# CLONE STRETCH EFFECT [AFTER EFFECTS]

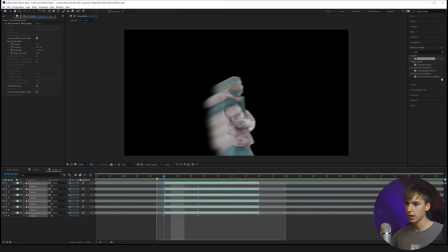500s
And then you can see it kind of has that hook up here. And then if you even want, you can highlight all these clips or all the keyframes and click F9.
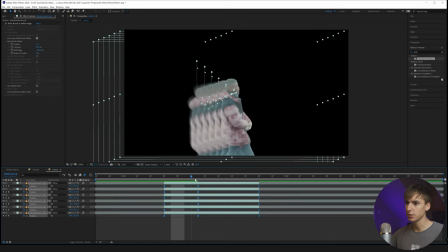507s
What that's gonna do is easy ease them. So it just kind of adds a little bit of smooth movement between them all. So that looks pretty cool.
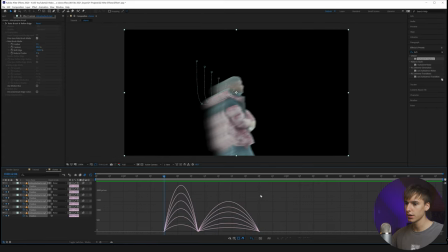511s
You can even go into the graph editor over here and highlight all the clips, and you can change how they move. So if you wanted it to like come in slow and then move fast, I'm gonna have it do that actually for both of these. So it kind of goes slow and then all happens fast, slow and happens all fast.
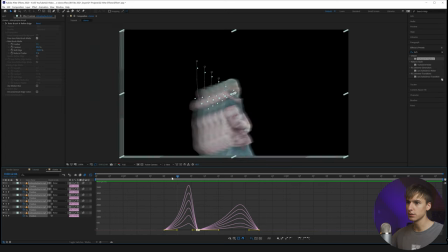530s
You can kind of see how that happens. It like, it's more aggressive and like not as fluid.
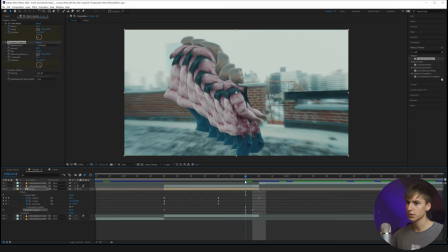536s
I think that looks kind of cool. And then if you go back to the tutorials, you can see what is happening to your effect here. And then what I'm going to do is actually fix the scale wipe, because now we did this. So the first effect was pretty cool, but now that it's here, I want it to be scale wiped this way so you don't see the harsh edges.
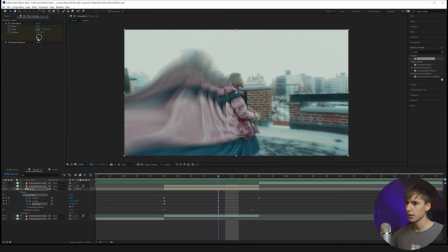552s
So I'm going to go to scale wipe over here, drag it down so it's being dragged down,
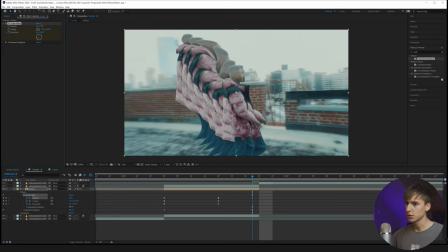558s
and go to the last frame, drag this keyframe over, and make sure that the amount's just enough to have them being held out of here.
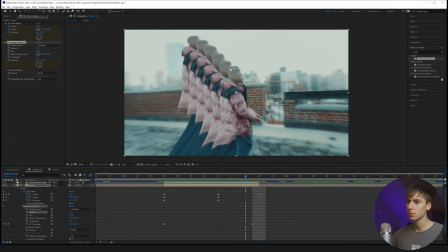564s
And then I think I'm gonna also fix the turbulence displace because it's just a little bit much now. You can see what I'm talking about with the first clone, since it's like now it's a little weird because I didn't see the original one. So if you wanted to do this effect right off the bat, what I would do is I would do all the position, like, you know how we did the first time when you pre-comped it after you moved them?
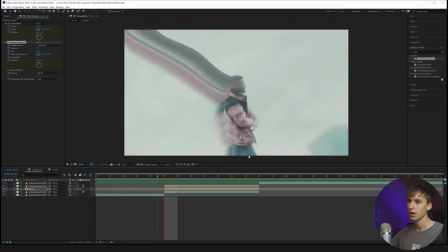582s
Since we're just working that way, I figured it was whatever. It's not the biggest deal. But yeah, I think that looks pretty cool. Like
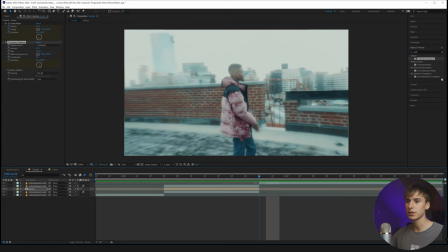587s
I said, there's just a bunch of different things you can do to this. You can add flicker to your background ones.
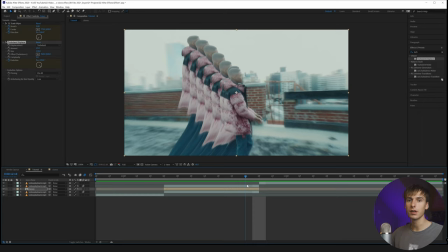593s
You can add glow. You can even add that colored glow effect that I did in one of the last tutorials on this, like coming out of like some of these guys or something.
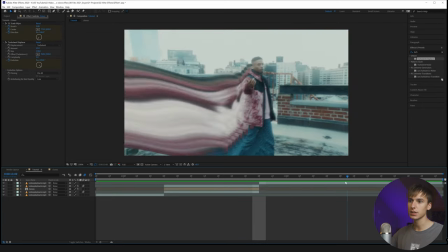600s
You could render it out, do the CRT effect on it, because like that's kind of how this one started. It was like CRT at first, and like it's framed in, and then kind of went back out.
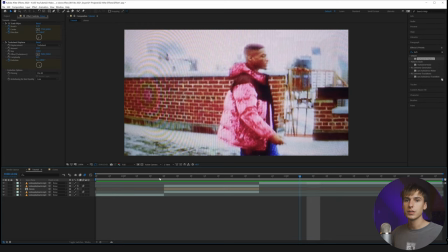609s
That looked cool. But yeah, you can combine a bunch of different effects from all these tutorials and really go crazy with these effects.
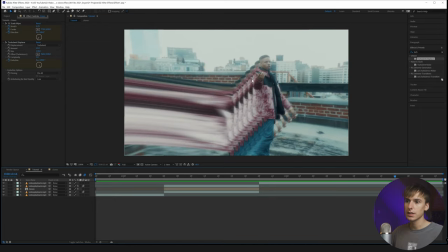615s
I think each one of the clone effects that they did in this music video is like a little bit different. So that's what they were doing. I'd recommend you guys do the same. But yeah, guys, that's pretty much it for the effect. If you made it all the way to the end, I really do appreciate you. If you haven't already, like, comment, and subscribe. It really does help push my channel and build the community. I live stream every Friday at 3 p.m. Central Standard Time on Twitch. So if you wanna get your music video watched, your edits watched and stuff, and kind of just talk with the community, that's always a cool time. We have a decent amount of people show up every Friday. If you want to support the channel even more, you can go over bryandelimata.com and check out my texture pack. If you haven't already, check out my editing contest if it's still before March 3rd. And if it's not, you can go over there and still download the footage, play around with the footage that's given. But yeah, guys, that's pretty much it for the video.